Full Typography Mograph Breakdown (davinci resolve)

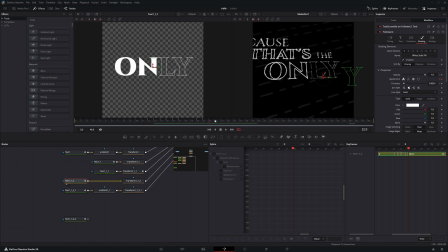So now you can see it first text scrambles and then unscrambles itself only right here. And that is this effect. So all the other texts are also just various different ways to make it look a bit more glitchy, but I tried to vary it a little bit more. The first text over here just starts with squares. This one has random follower with the animating the appearance.
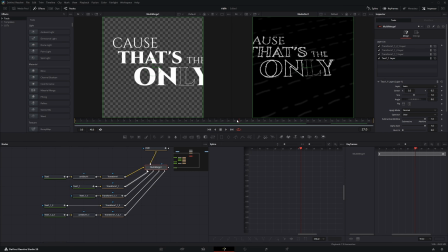This just comes in from the top. This is I just showed, which is the random plus follower. And then this is just animating the tracking of it. And then this glitch effect is also from Universe. You can do the same thing with DaVinci Resolve's built-in digital glitch. And then this would likely do the same thing. There is a glitch effect, but if you don't want the chromatic, let me just see what this even is doing.
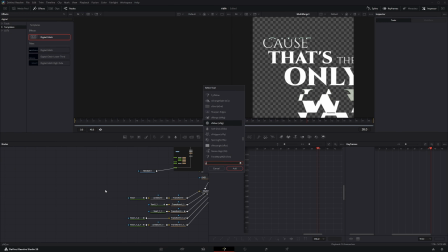It looks like you can just get rid of the displace. It'll do the same type of glitch. But you can do something with that type of glitch. Or if you have reactor, you can also find a glitch effect from there. It's very minimal and you don't notice it too much when the video is actually happening. Moving on to the actual bulk of it, which is the DVE.
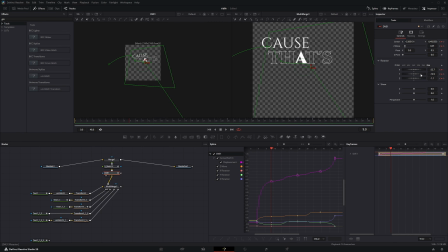On every beat, it's stopping in a new location. The things I was animating is the entire rotation and then also the center moving and then the Z move as well. There's a technique that I also just found out recently, but you can actually smooth out the center keyframes in the viewport right here.
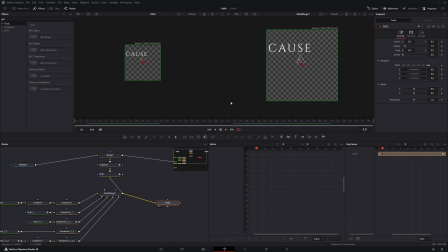Let's say I have this multi-merge going to this and I want to animate it into 3 different places. Without smoothing anything out, it's just very jarring. So it won't look great, but you can Control A and then Shift F so it flattens everything so that it is smoothed a little bit. And I'm just going to open this up with T, click the lock, and then ease it a little bit more.
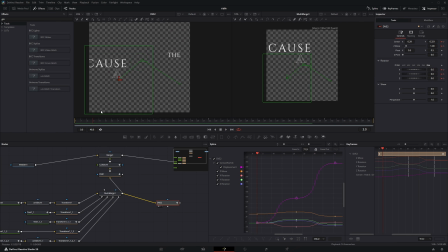So that already looks decent, but I don't really like how it stops right here and then continues going. It is smooth, but that's not really the best right now. What matters is the center.
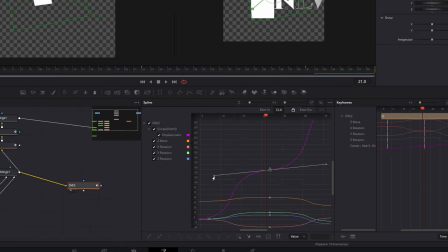So if I just change the keyframe a little bit so that it does this, and then now it should never stop fully at this part.
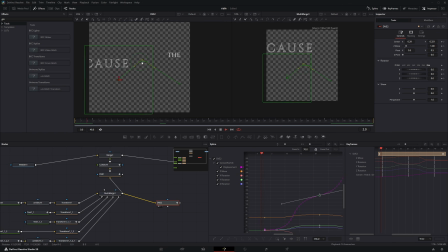What you can notice is that it's very jarring. There's like a right angle here, so it would quickly turn around. What I did not know, and why I kept using 3D cameras instead of DVEs, is that you can select everything, or Shift A to select everything, and then just Shift S. And then now it's smooth. When it tries to stop at this point, it's no longer a right angle, and it's not jarring anymore.
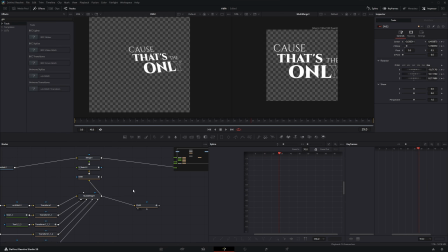So you can just do this. So now it looks much smoother. And using DVEs is also, I believe it might be lighter on your computer. So instead of using a 3D space, you can always just use DVEs to animate something like this. Just camera movements.
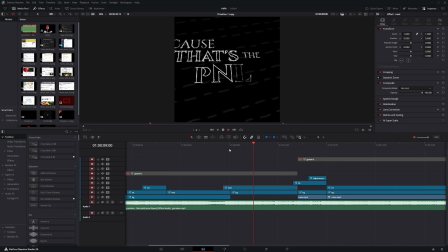And then now with the sketch effect on top, it would look like this. I'll just quickly go through the background again here. It's nothing special. I just copied the same DVE once I was done with it into the background. And then this is the exact same DVE with the same path over here. Now the background also follows the exact same path. Then let's move on to the next part.
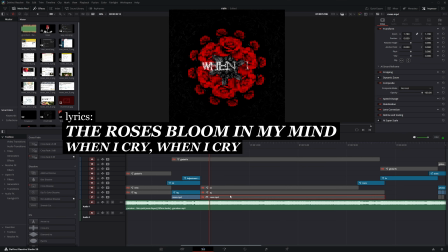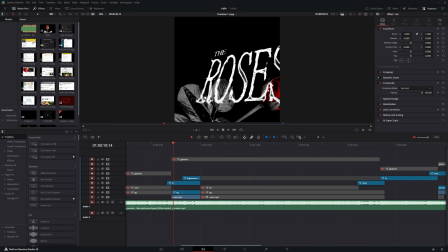Let's just look at this first section real quick. All this is doing, it's using the same type of DVE from the first verse, and it just comes in from the right side and then exits out from the left side.
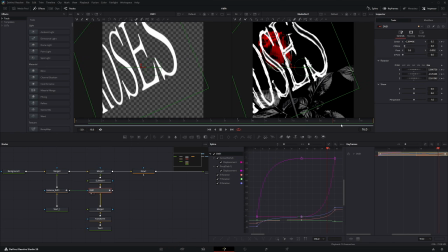I have a DVE here, which is very similar to how I did it first in the first verse. And then I had an instance of it, which you can do copy, right click, paste instance.
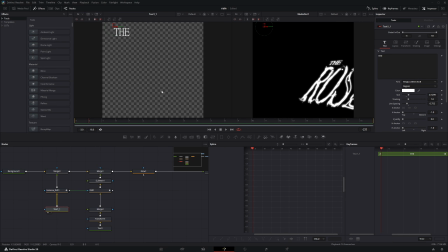I put it on top of the other text for just the. After merging it all together, it would look like this.
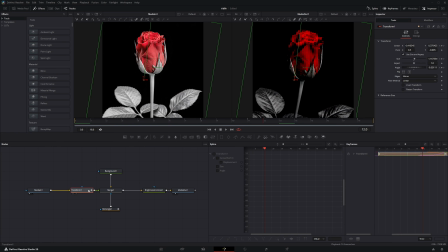For the background, I found a video online of the rose blooming and then had a transform that basically is the main control from here.
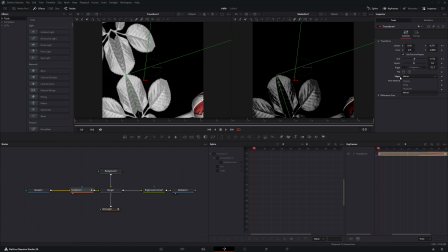So this transform has the edge mirror to make it into this type of reflection at the end of it.
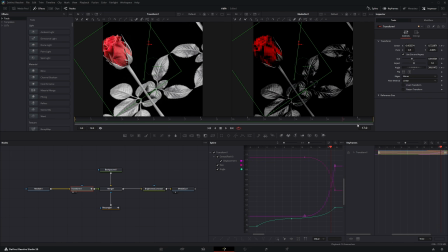So it just comes in from the right side. As it leaves to the left, I also scale it down really quickly and then move it to this position so that these two roses would reflect in the center.
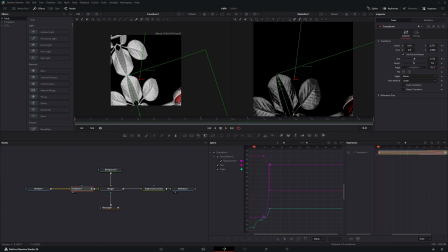I just also added a mask on top because in the first rotate in, there's all these leaves up here. I just had a mask that just masked it out, which is just a rectangle right here.
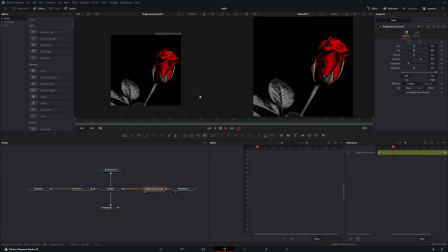And I moved it out of the way. There's a brightness contrast node to make it a bit more contrasted. So that's just this beginning part.
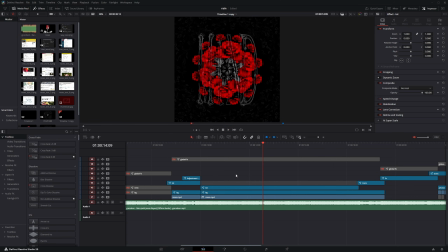But the next part is where it started to lag my computer. I had the same rose video over here, but this one wasn't using the plugin.
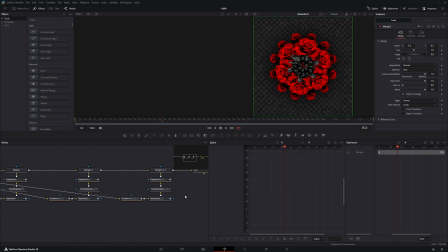It was just a bunch of duplicates spammed on top of each other. Let's just take a look at this real quick. Each of these are its own sets of roses. So the first one comes in, I key out the background using HSL keyer.
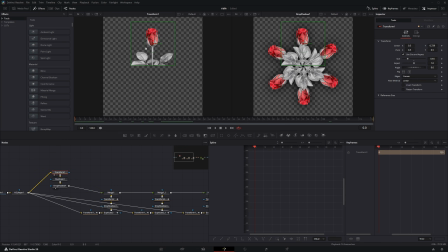I'll show what's going into it and show what's going out of it on the right side. So this transform just moves it up, and then I have a duplicate, 6 copies around the center of it to make it look like this. The next one, this is what's going in and this is what's going out.
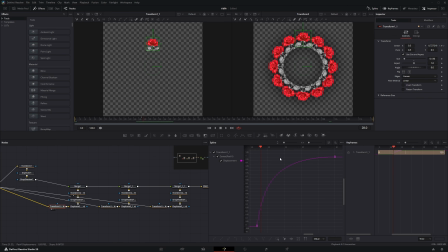The main thing is just one transform over here, keyframe so that it goes up, and the rest of it all follow because they're duplicated 12 times. And then the next transform, same type, same thing. At this point, if you merge it all together, it'll all be stacked right here.
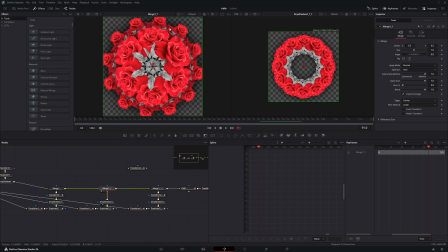So you can see this is the first layer, the second layer, and then there's one back there, which is the third layer. So I had to add another transform to make it much bigger than the current scene. So then when you merge it together finally, it would be all the way in the background. At the end of this entire chain, I have a DVE and a transform that scales it down more.
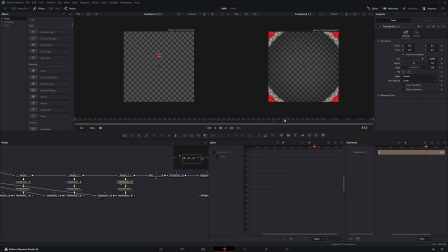So it's much more visible here. Yeah, the fourth layer is also just the same thing. This is just the fourth layer.
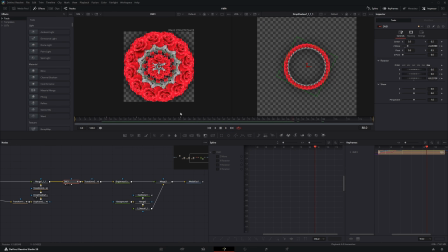This DVE is the main control for the entire scaling of this section. And then let me just show the keyframes real quick. On each beat, I wanted to zoom out a little bit, but I didn't feel like manually keyframing it. What we can do is on this right here, you can right click, set loop relative.
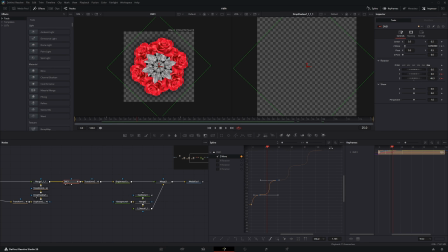And then now this set of keyframes right here will constantly stack on top of each other. It's gonna repeat the exact same thing, but relative to the past keyframe. So now on each beat, it would zoom out slightly and then show a bit more every single time.
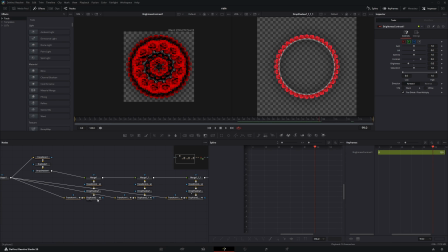The gist of it is all just spamming a bunch of duplicates all on top of each other. And there you go, that's the background.
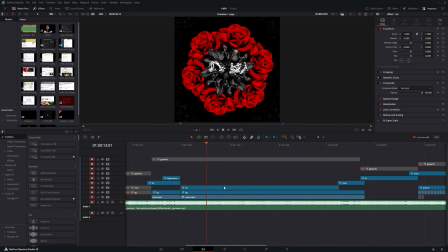And then the text on top is very simple. Also, the biggest carry here is, again, the sketch effect.
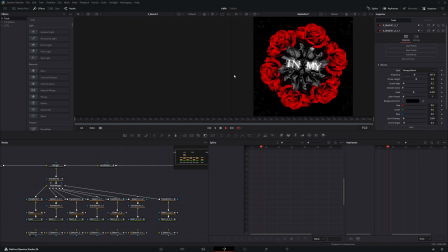But if you do remove all of these effects, so the bulk of all these texts are all very simple. There's almost no text animation. It's all just coming in and then fading out. And sometimes I animated the appearance over here in the shading tab to do this, but it's just spamming random glitch effects to make it look more chaotic.
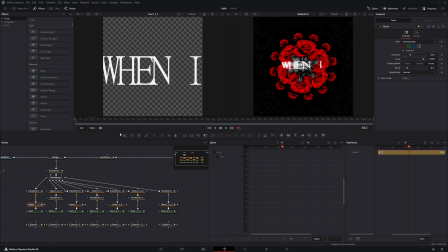I also have some transforms and some glows on each of these. So for example, this one flickers the glow.
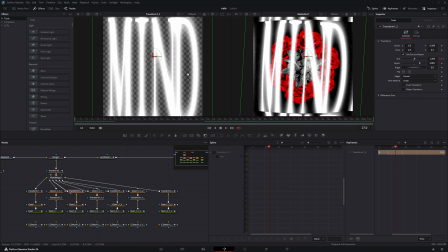And then I have a transform here, and then I have a transform that just moves it to the correct spot with a really high aspect so that it stretches for the entire screen.
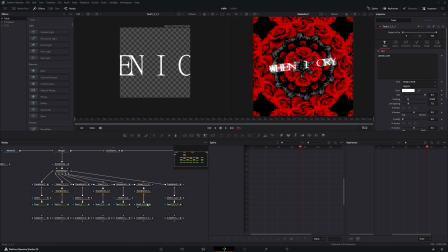So this part is all very simple once you take only a look at the individual parts.
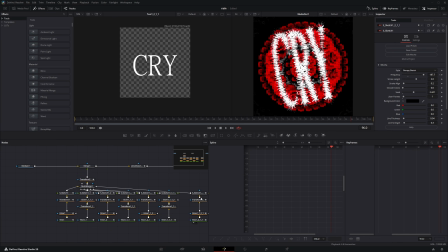For the sketch effect, helps sell this effect much better because this sketch had a bumpy sketch, and then when I change the frequency here, it makes it look like a very unstable type of text over here.
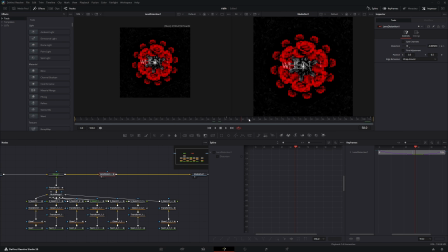The last part is adding a lens distortion on top of everything. To make this effect over here, I had the edge behavior to wrap around. So if it was black, this is what the lens distortion would have looked like. So it would first be sort of stretched, come in, exit out this way.
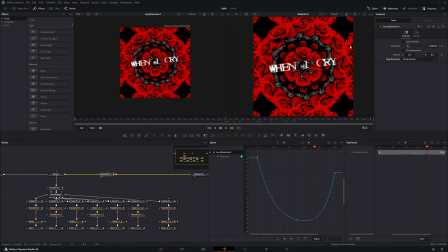But I had the edge behavior on wrap around, so it would wrap to the outsides of it as well. Yeah, that is this text over here.
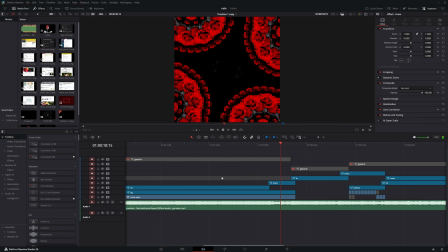For the next transition part itself, it's sort of like a break in the song. So I wanted to flash a bunch of different things randomly.
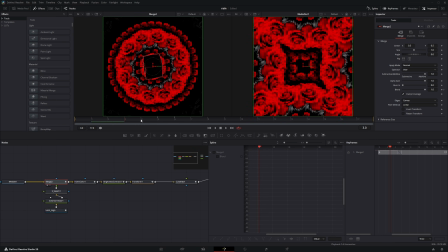So here is the only things I really used. So the first thing is this is a media that comes in, and then I also had my logo for a quick second.
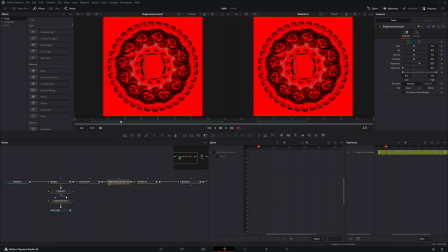So some of these frames are inverted. Some of these frames have their brightness changed and then the contrast or saturation changed.
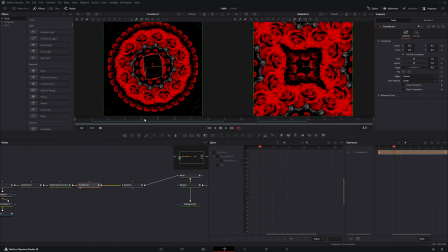And this is all just flashing for one frame. I have a transform here that I also zoomed in really quickly for just one frame.
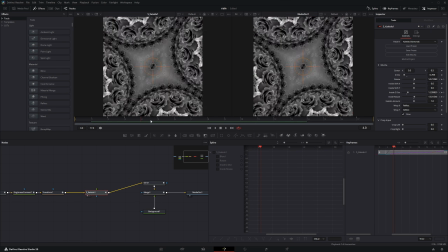I had the kaleidoscope back over here, but you can easily do this with mirrors as well.
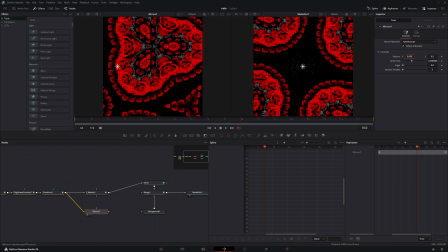So if I drag it into here, so with mirrors, you can also just mess around with the keyframes, anything to make it look more chaotic.
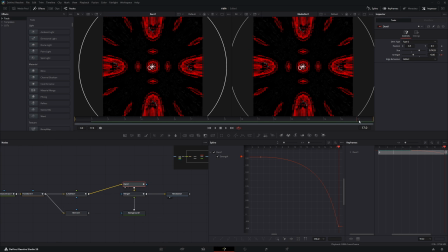And I have another dent here that when exiting a scene, it makes it much more stretched. And then that is basically the final output.
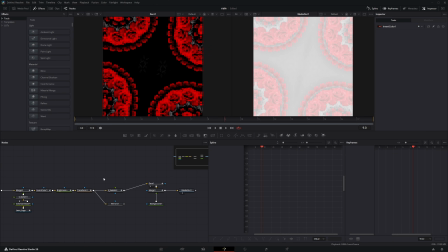So this entire section is all just spams of different effects for one frame to make it as flashy as possible.
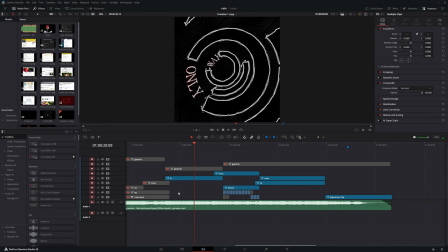Let's move on to the next part.
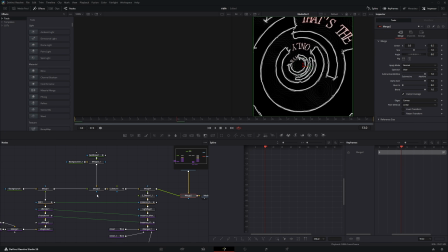So this part is probably a more technical part, but let me just remove all the sketches so you can see it.
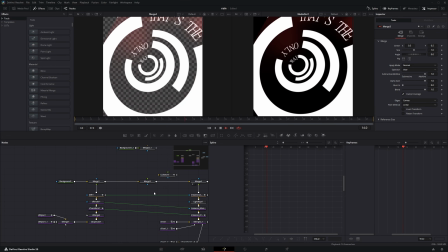This is what it looks like before the sketches. And this was slightly trickier with these shape nodes.
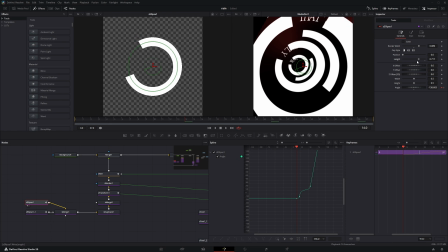At the end of the day, these are all just an ellipse with the length changed so it's a little bit lower, and then the angle keyframe.
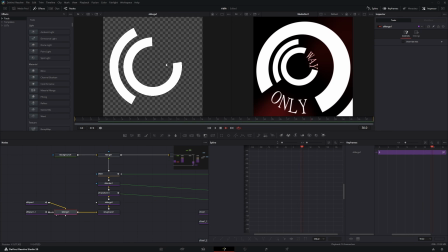So that's what both of these do. All of these are just keyframed and then moving in opposite directions.
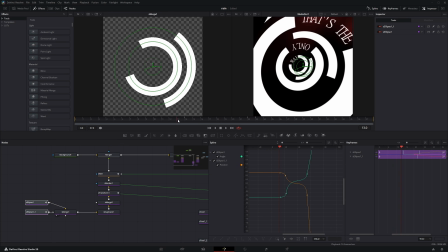For these two keyframes, notice the scene starts all the way back here, but the keyframes don't start until it's maybe around halfway through.
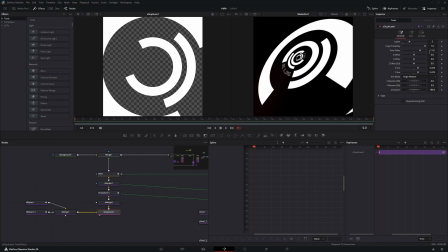And that's because of this S duplicate here, which has a time offset of 11 frames,
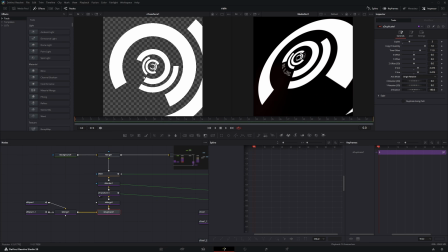which is why these outside ones that are duplicated are first moving only until around frame 13,
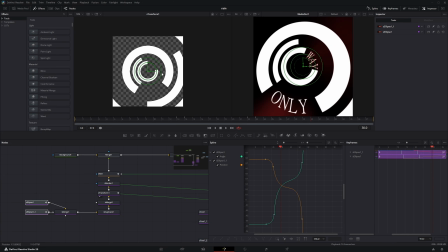14 is when these center ones start moving. This is all made possible with the time offset for the duplicating.
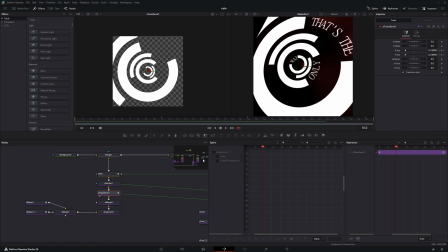And then I also have a transform that helps scale it down on every beat.